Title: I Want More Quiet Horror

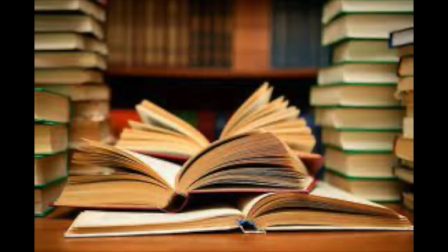It's not that reality is being broken to speak to you, it's that reality is being shifted so you're just as much a part of it as any character.
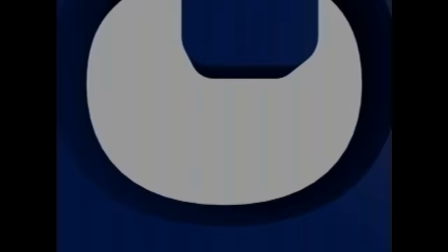It makes the story a character. It's interesting.
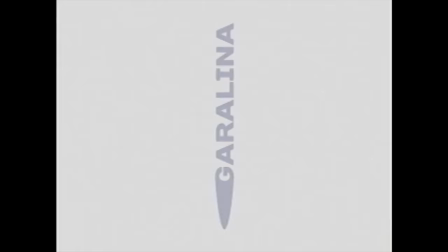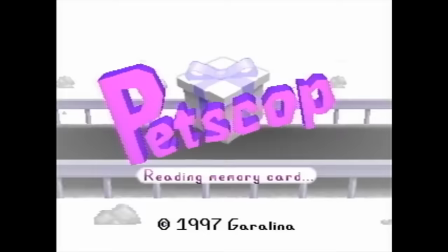Petscop does this in a great way. The first video, just called Petscop, is a guy making a YouTube video playing a game he found.
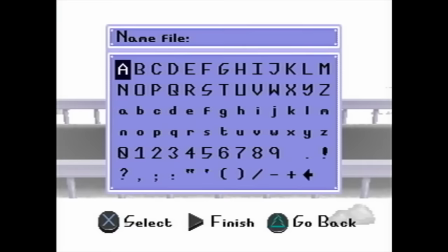He's not making it for us, really. He says, This is just to, um, prove to you that I'm not lying about this game that I found. implying a prior conversation and pretty quickly establishing that this video was meant for one specific person.
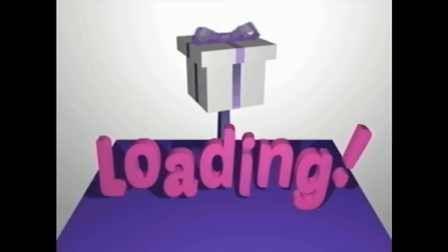Our watching of this video is just a byproduct of it being public on YouTube, and he acknowledges that it is on YouTube.
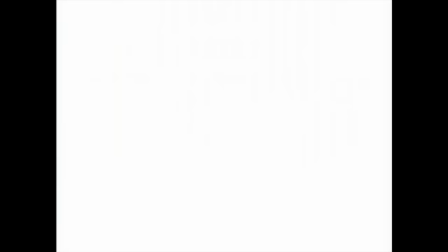We are at the same time included in the story, accepting that Paul, the speaker, is a person in reality and not a character in fiction, and that everything he's recording is his real findings,
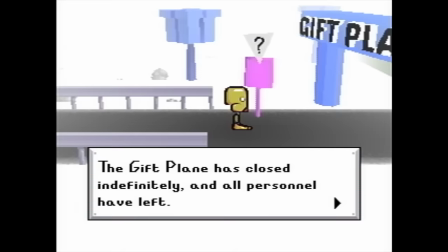and yet simultaneously, simultaneously, we're held at a distance by the knowledge that this is not for us, and that likely we'll not understand every reference made by Paul, due to his references being aimed towards a yet unnamed person. It's a great hook, and it happens in the first 40 seconds of the first video. I really don't think I have to cover Petscop's story for one thing, like any good analog horror.
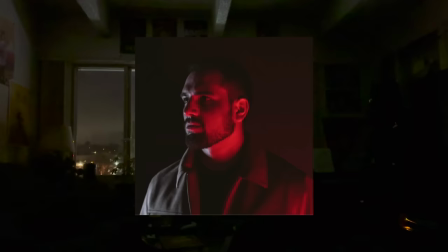It's very convoluted, and some elements are still up for debate, but also it's been out since 2017, and has been covered by a lot of different creators who are more suited towards that type of analysis, so instead of focusing on the story, I'll just talk broadly about why Petscop is so striking.
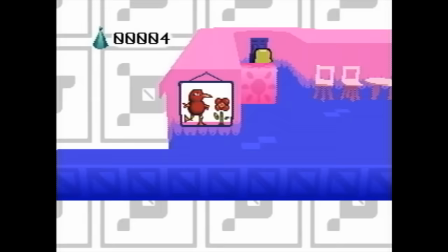The design of the overworld of Petscop is equally nostalgic and off-putting.
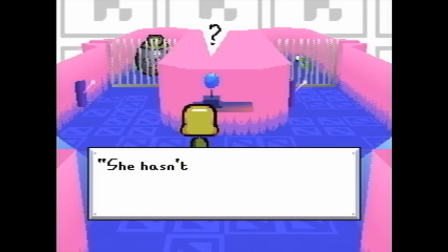There is a bright and happy color palette, and a simple enough puzzle-based, Pokemon-esque gameplay loop, and yet things feel very empty.
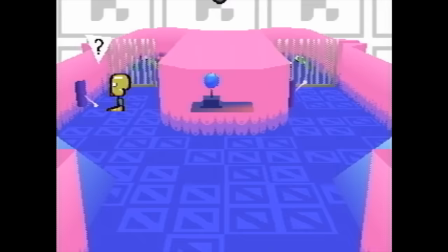The game feels unfinished, the character designs are odd and imperfect. The empty white spaces that make up the background, the two-dimensional characters in the three-dimensional world,
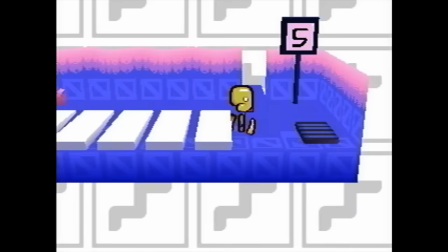it's all very nostalgic of an old DS or Wii game, but at the same time, it doesn't have that sheen of perfection that Nintendo is known for. I want to describe it as discordant, but I don't know if that's the right word. It's just off.
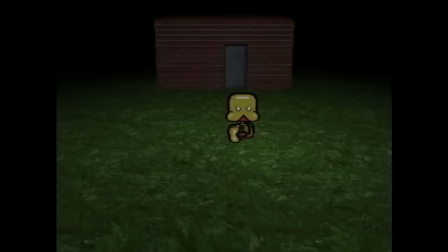And of course, what lurks beneath it isn't much better. The gritty texture on everything, the darkness which swallows up the setting, the distinct lack of music.
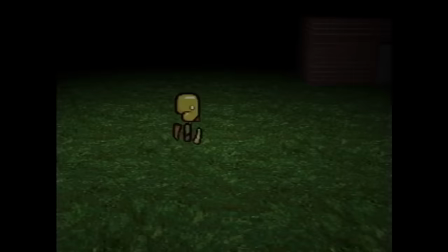It feels like Silent Hill, but Silent Hill didn't hide in a copy of Nintendogs. What is this doing beneath the innocuous pet game that Petscop claims to be?
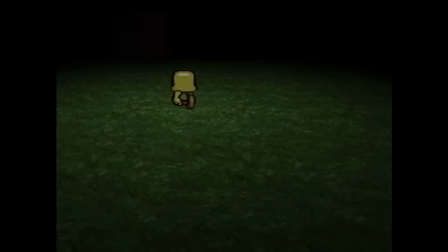Skinnamarink forces you to watch the children as an adult, hopefully, but Petscop challenges you to remember what it was like to be a kid playing a game late at night on an older gaming device. It asks you to remember the first time you played Majora's Mask and felt weird watching Link scream in agony as he transformed, the first time that you went to Lavender Town and heard that theme,
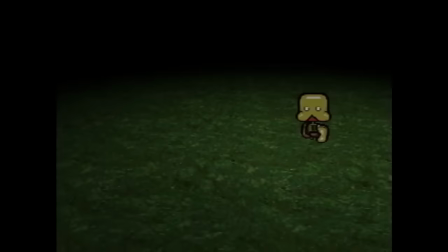the first time you heard cave sounds deep underground in Minecraft. It asks you to remember all the time something struck a nerve and made you wonder, what if there was more to this? What What if there actually was something sinister beneath the surface? And after you remember that question, it answers you.
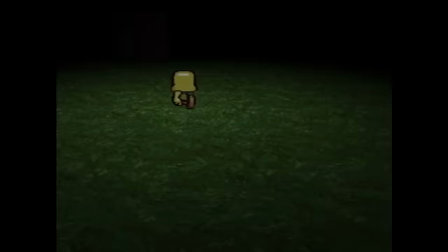It tells you, this is a game, one that's real and exists somewhere, and there is something sinister beneath the surface. And then it asks you to find out what that is. Isn't that good? Isn't that better than a loud bang and a demon popping up?
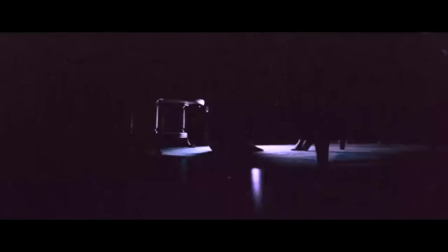I don't think there's a single real jump scare in all of Petscop, and yet it's some of the best horror I've seen.
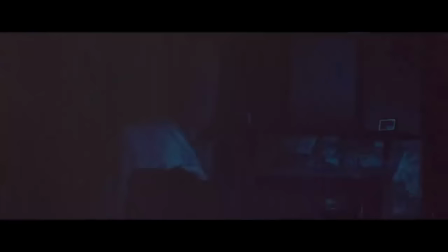There's a running theme throughout all of these horror examples that really stands out, and I think it's just respecting your audience and your vision.
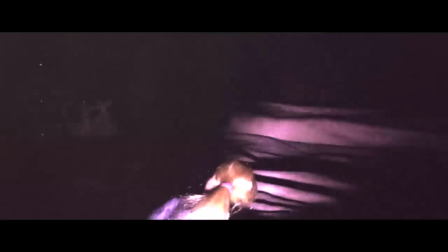You have to trust that your audience is capable of engaging with your work intelligently, and also trust that your work is solid enough that you don't need to force a cheap jump scare into it to make it scary.
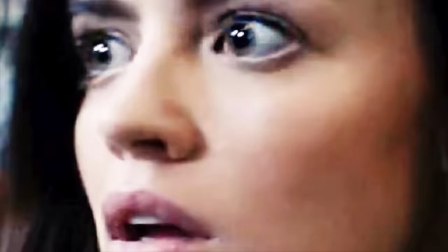If you don't believe in either of these things while creating your work, you're destined to fail. What do all these projects really have in common? They're all products of passion. The effort and the heart that go into every single one of the horror projects I've mentioned is palpable, and they're not the only ones.
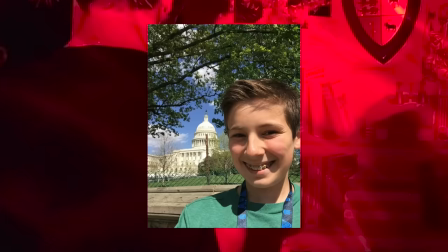They're just the ones that fulfill the little kid part in my brain that still hates loud noises. What makes good quiet horror? A couple of things. An engaging story, a distinct lack of noise, and room for your imagination. But what makes a good horror? A good creator.